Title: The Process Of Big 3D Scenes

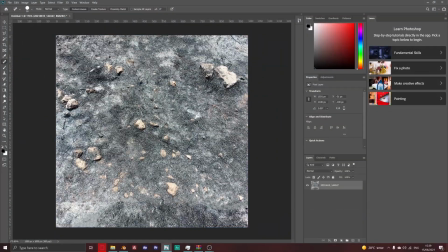After that in Photoshop I stitched the pictures together and tried to make it seamless.
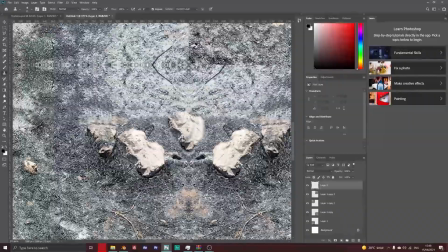Spoiler alert, it didn't work out, but still looks good. I did some color grading so it will look more darker, fitting the theme of the scene.
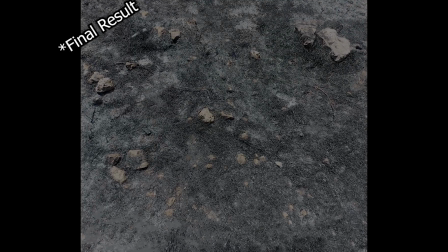And after that I took it to Blender.
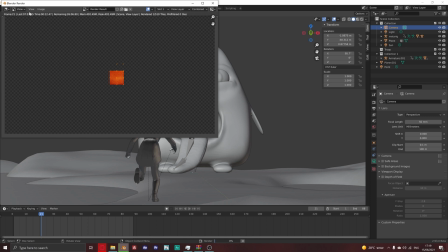In that point I also switched to cycles, which made each render last 10 minutes long.
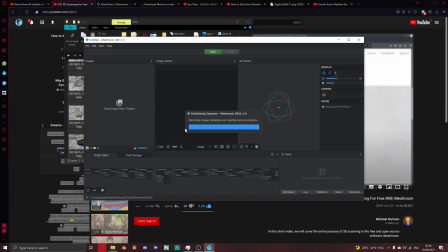But no worries, it made the scene look much better. After that I needed to learn photo scanning for the first time. It wasn't good. I spent 2 days trying to make the software work,
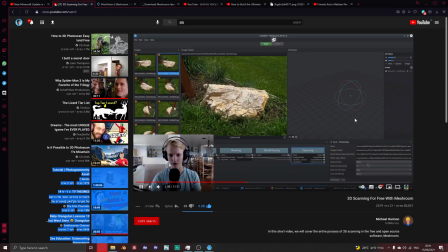and after that I spent another day trying to actually photo scan, and it didn't work, so I just gave up.
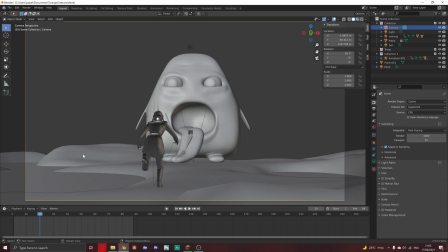The scene felt empty, so I decided to put a volcano behind the tongue feature.
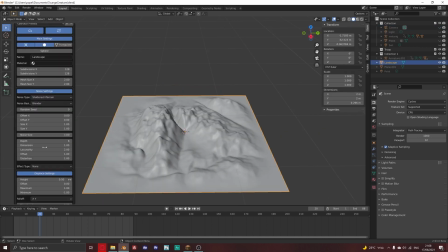I used the landscape add-on to add the terrain.
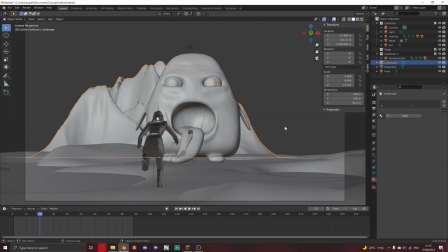I did some basic sculpting to make it look like a volcano, and then I needed to do simulations.
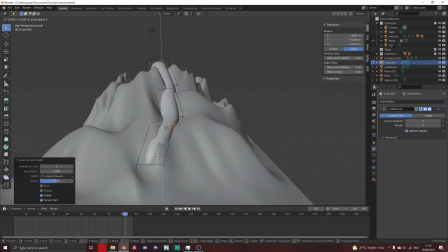I fucking hate simulations. At the beginning, I tried to create the lava without using any simulations.
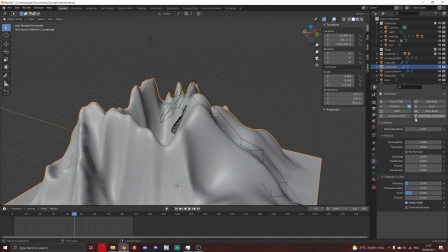It didn't work out, so I just went to an old-fashioned fluid simulation.
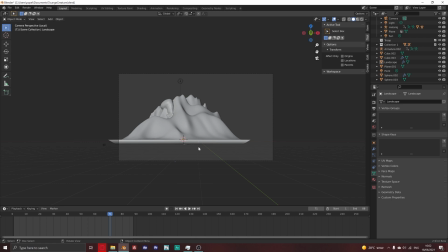The fluid collision sucks in Blender, so it took hours until I got what I wanted,
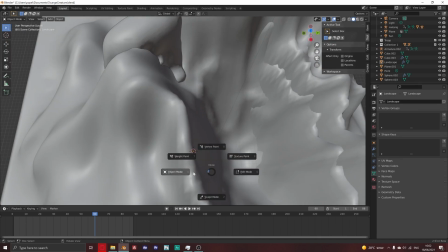but at the end, it looks good from the camera's perspective, so that's fine.
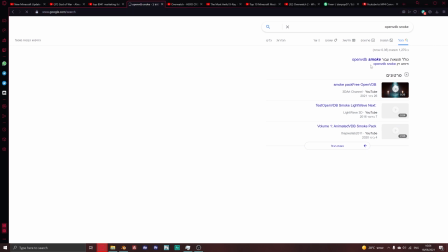For the smoke, I didn't even bother to do it myself, I just downloaded the Open3DB from the internet.
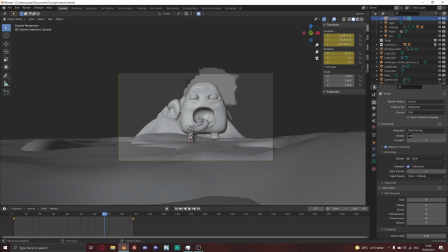And that was it. At the end, each frame took 30 minutes to render. I hope you liked the video. If you enjoyed it, so please press the like button and subscribe, it adds a lot. You can follow me on Twitter for news and updates and stuff like that. I'll be using it like the community tab until I get the community tab.
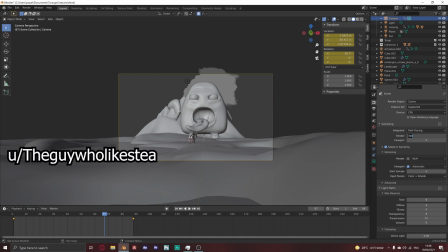You can also follow me on Reddit for memes and other stuff. Bye.